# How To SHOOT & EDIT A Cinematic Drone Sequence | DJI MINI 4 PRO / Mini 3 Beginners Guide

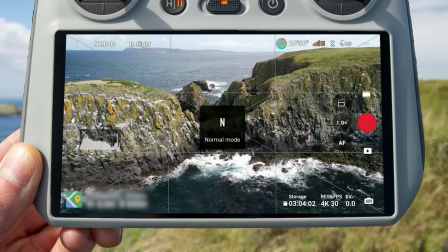(8:31)
It's a really great move. Flip the drone into normal mode, as we want a nice subtle motion, and move your drone into a position close to your subject.
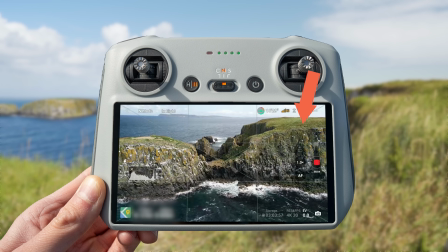(8:39)
Tap and hold to lock exposure, hit record, and then start to fly backwards and upwards by pulling the right stick back and at the same time pushing the left stick up.
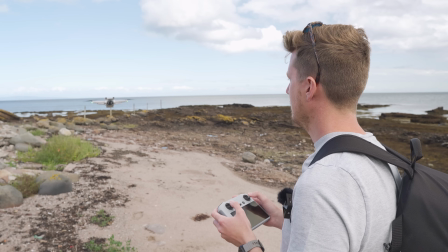(8:48)
Remember to keep an eye on the drone in real life to make sure that the path behind it is completely clear.
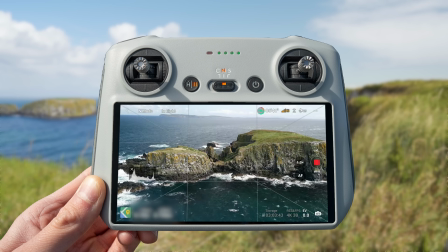(8:53)
And as mentioned, it always helps to go back and do the move again so that we have two good shots so that we can choose from either of them when it comes to editing.
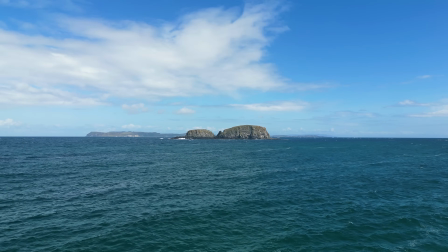(9:01)
I wanted the last shot in our sequence to have me in it so that you have a reference to show off the scale of this awesome looking little island.
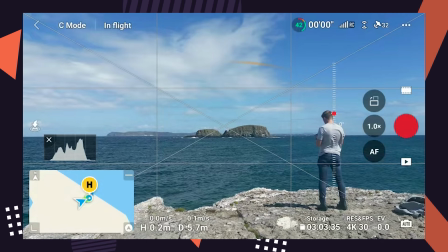(9:10)
I found a place I thought would look great, and with the drone behind me I pointed it towards the island.
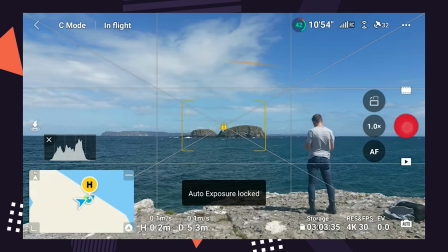(9:15)
Then I simply just flew the drone past me by pushing the right stick forward.
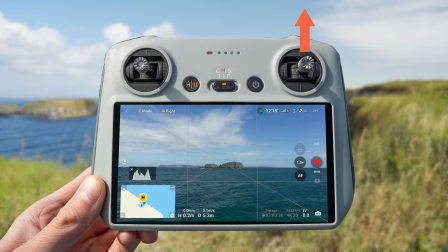(9:19)
Now I did this manually as it was a simple push forward, but you could use tracking and track yourself walking and adventuring in your location.
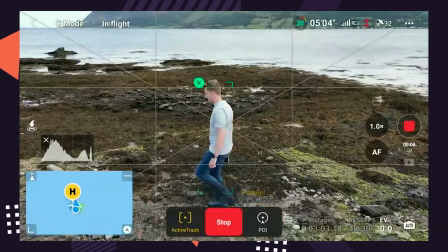(9:27)
And I just think it's really nice to show yourself in at least one of the clips in a sequence, as it helps bring life to your scenes.
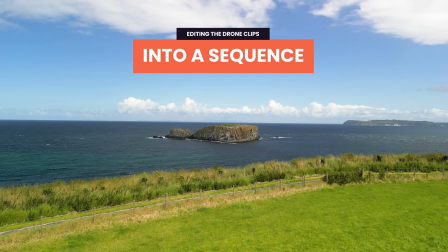(9:34)
Now I've come back to the office to edit our clips together into a sequence, but the best part about being able to edit your clips on your mobile is that you can do it from absolutely anywhere,
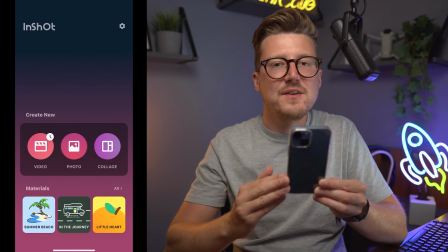(9:43)
including sitting on Sheep Island. Now I doubt you're going to be doing that, but there are lots of scenarios where being able to edit clips on your mobile is really useful. The app we're using today is the InShot app, so make sure to download it if you want to follow along.
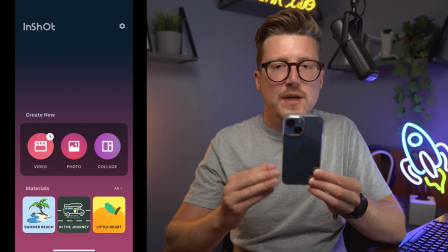(9:58)
Now, I use this app all the time, so I have the premium version, but you will be able to follow along with the free version. Now, I'm just going to very quickly fire up the InShot app because I want to show you what we're going to make today by playing the finished project.
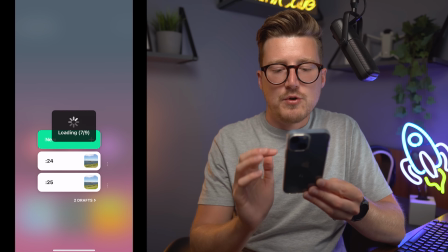(10:13)
So I'm going to open InShot, I'm going to go to video, I'm going to go into our project, and I'm going to hit play.
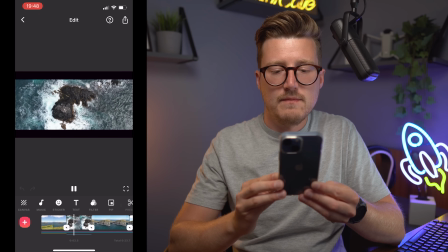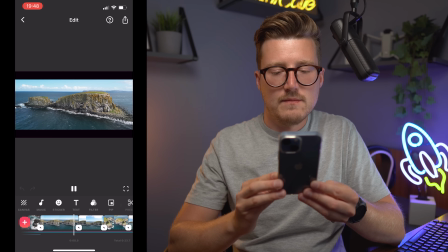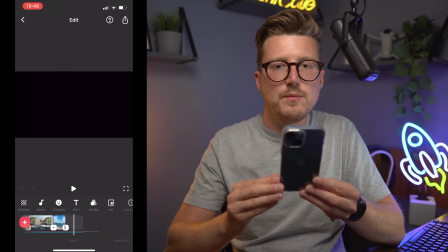(10:42)
So this is what we are going to be creating. Let's get started.
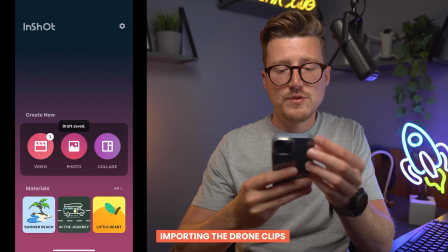(10:47)
So the first thing we want to do is back out of that project and we want to create a new project.
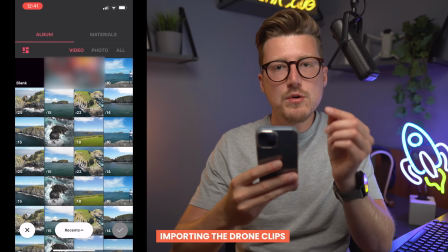(10:53)
So we do that by going to video and hitting new. And then we want to import the 8 clips we took with our drone today.
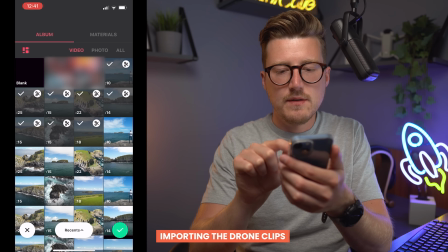(11:00)
So I'm going to select them 8 clips and I'm going to press the green tick.
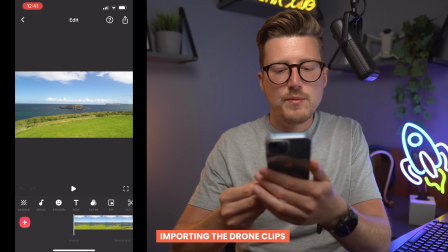(11:08)
Now the project has been opened and them clips have been imported. Now I selected the clips in the order I wanted them to appear in the timeline, so that's the order they have went into the timeline. But if you want to move the clips around and rearrange them, you can do that by pressing and holding on the blank left space on the timeline,
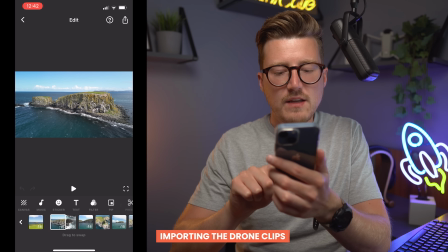(11:26)
and then you can simply click on a video clip and you can move it around. So you can order the clips in whatever way you want, but I'm happy with the order of them.
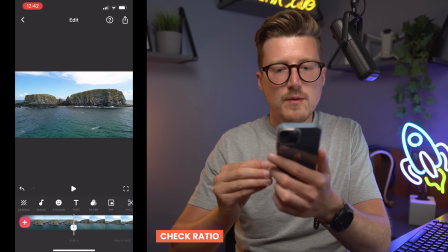(11:36)
The next thing we want to do is to check our format. If you're a first time InShot user,
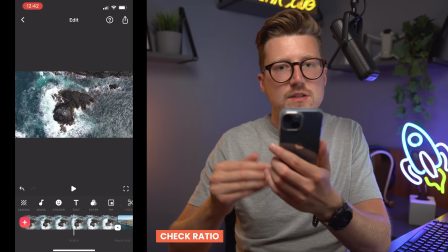(11:41)
it may automatically presume you're creating video for something like Instagram and make it a 9:16 ratio. Today we're making this video for YouTube, so we want the ratio to be 16:9.
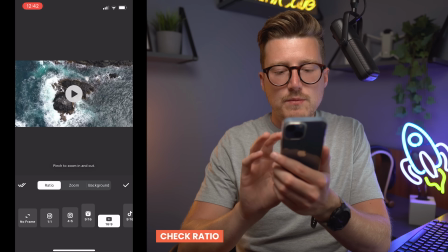(11:54)
So to fix that, you want to press the canvas button, you want to make sure ratio is selected, and you want to select 16:9. As mentioned, if it's in 9:16 mode, this is how it will look, and you simply want to tap on 16:9 to get it in the correct ratio.
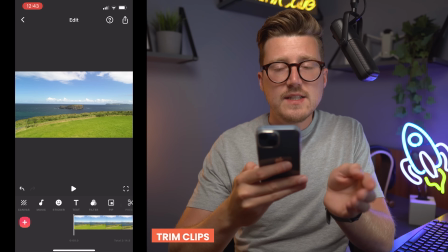(12:09)
Then just press the tick option. Okay, so the next thing we want to do is go in and trim down the clips.
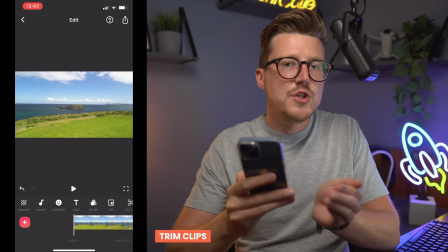(12:15)
Some of the clips are simply too long, and some of the clips have jerky movement at the start that we need to trim out, such as when we were doing the orbit.
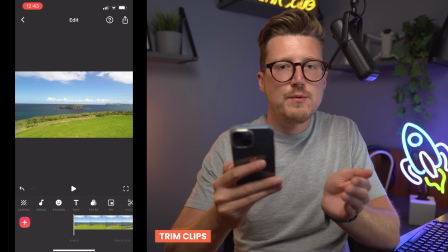(12:22)
The first few seconds of the clip are slightly jerky until we get the motion right, and on the push forward,
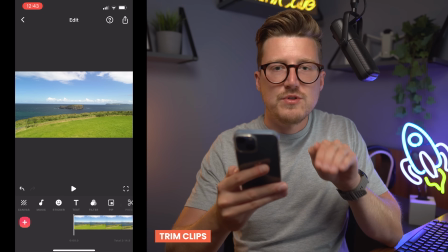(12:28)
there's a portion of the start of the clip where the drone isn't moving at all before I start to fly forward.
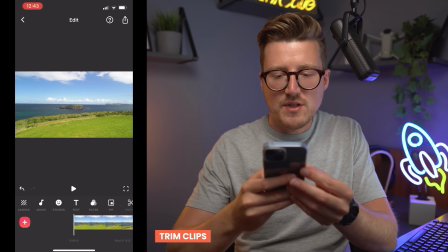(12:33)
So we're just going to go in and we're going to roughly trim the clips down to size. So there's 2 ways you can do this.